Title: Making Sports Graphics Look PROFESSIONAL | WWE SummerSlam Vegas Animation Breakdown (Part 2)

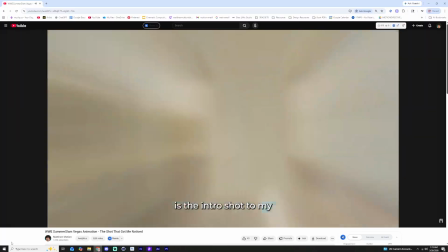So in part 1, I broke down everything leading up to this. The dice, the cards, the whole system. But this section right here is the talent frame.
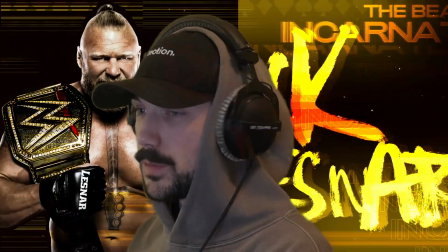If your sports graphic talents and athletes don't seem to pop, you're gonna wanna stay and watch this video.
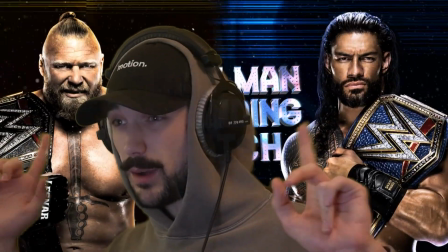In this video, I'm breaking down exactly how I built this, how I'm treating athlete images,
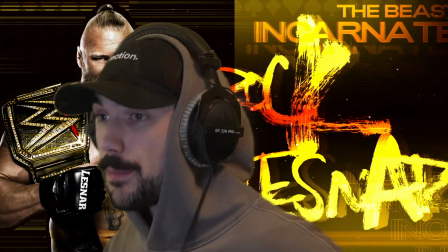how I'm building depth, how I'm building scenes and typography, and how it all transitions into the matchup. Let's go ahead and get into the breakdown. Alright, so each wrestler has their own system.
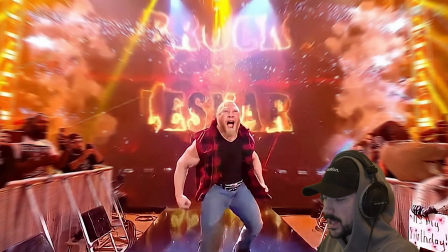I didn't just randomly choose these colors. Brock is that gold-orange palette and Roman is that icy blue.
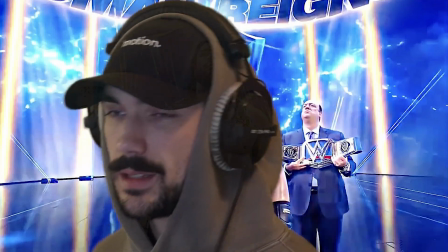This is based on their actual presence inside the WWE and their brand. Keep in mind, this is a matchup made in 2023 based on a 2022 matchup. So any WWE fans in the comments, don't come for me. That, I believe, was the time frame.
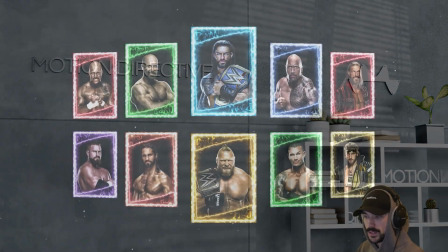This is built as a system, and you can swap any wrestler in and change the colors. The whole thing still works. So let's go ahead and hop into how this actually works. But before we do that, go ahead and visit motiondirective.com/shop and get yourself a motion hat if you have motion. So if you don't, maybe after this video, you might need to go because you'll have so much motion after this video that all right.
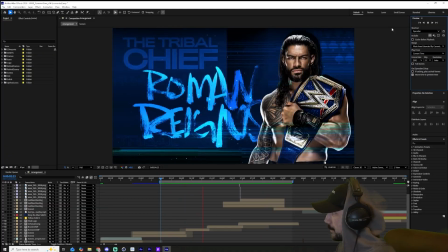We'll get into it now. All right, as you can see, we have the section pulled up that we're going to be talking about today and breaking down.
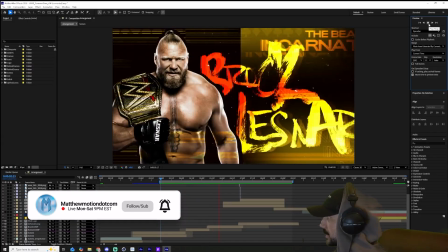This is the matchup and the transition into the next scene. So as you can see, we have Roman Reigns versus Brock Lesnar.
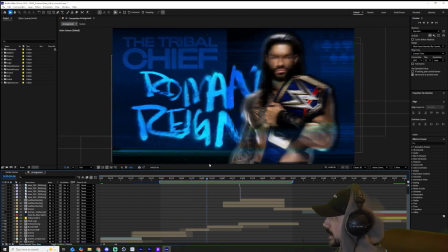We're going to go ahead and talk about the solo talent frames first. Then we're going to talk about the actual matchup and the transition out.
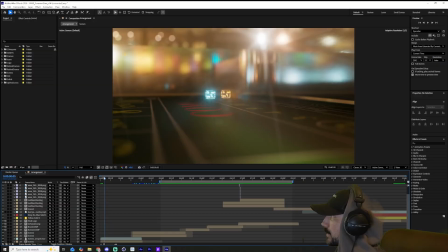Once again, if you haven't checked out the first part of this video, obviously go check out part 1.
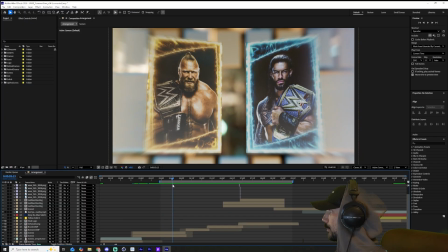This covers these first 2 shots very in depth. Brace yourself because we hop into Cinema 4D and After Effects for these shots.
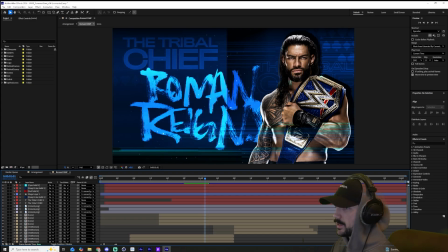Now hopping into the first talent frame, we have Roman Reigns here. The most important thing here is the actual talent imagery.
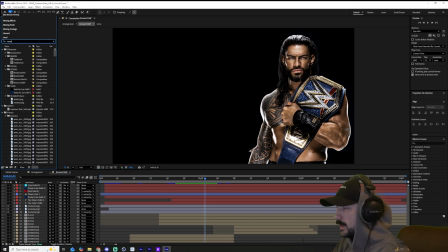So let's go ahead and solo that and talk about that first. It's important to note that when I got this photo, this is what it originally looked like.
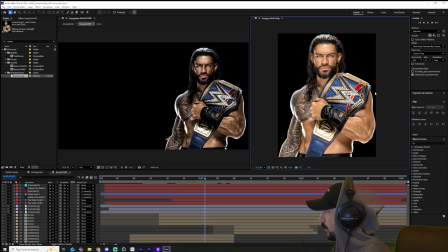So you can quickly see that from the online photo that I got, yes,
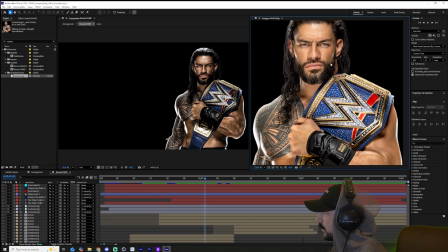it's high quality, but is it really giving the fierce look that we want?
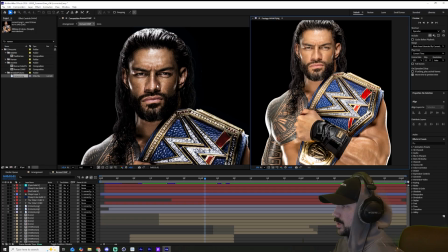I wanted a grittier look. I wanted to not lose quality, just black and white it and call it grittier, or add texture and call it grittier. I wanted to actually pull out more detail and make it feel grittier. So I'm going to show you this exact secret stack that I use that a lot of people gatekeep,
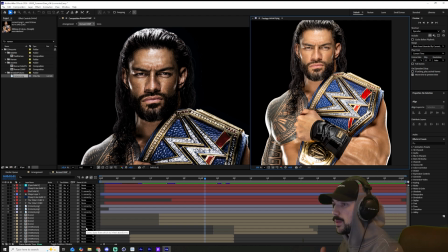but it is an industry pro tip that people use at the highest level of sports graphics.
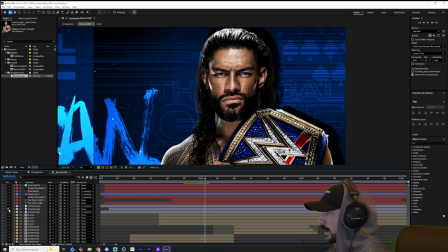Now let's get that ugly online photo out of here. Now the key is this first layer being black and white.
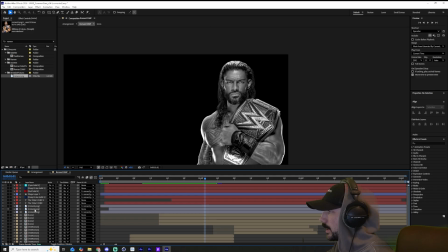Now you're going to want to have this middle layer.
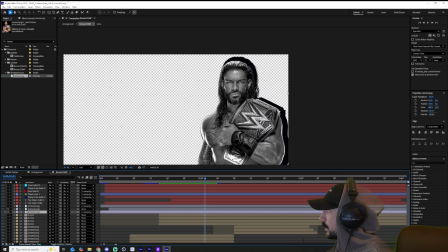This bottom one is actually a drop shadow layer, so you can clearly just see it's just a fill, so we won't really have to talk about that.
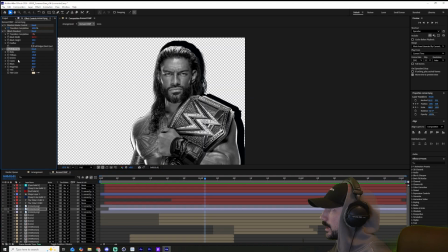The important thing is that this first layer is using the black and white effect on After Effects. Now you can go ahead and actually fine tune certain values to be more grittier than others. Obviously, as you can see, that will kind of play into the effect that we get when we start stacking.
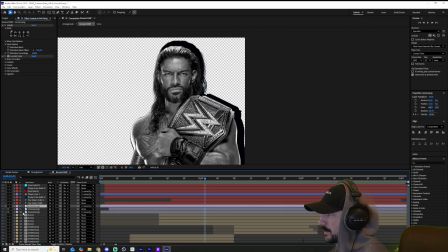But the thing to keep in mind is the effect happens once we stack another layer with a extremely saturated version on top with an overlay blend mode. So essentially, as you can see right here, that's where we get all of the blending.
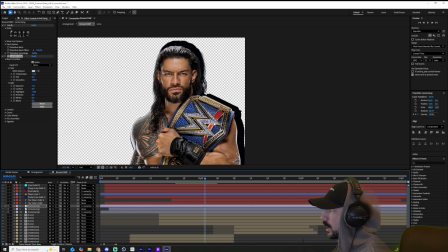But this is actually on top, just the saturated and lessly exposed version of the online photo that we dragged.
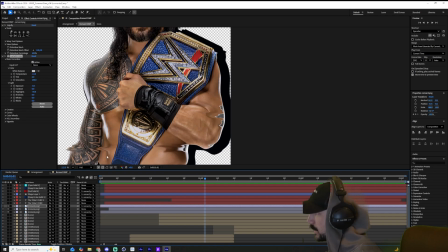It also has a little bit of a liquefy effect on the edges here, just to add in some texture and some distortion based on the comp around.
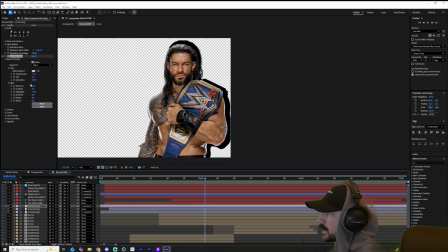But to put it plainly, this one's very saturated and you're obviously going to want to play with your values, but you can see here I have it on 130 saturation.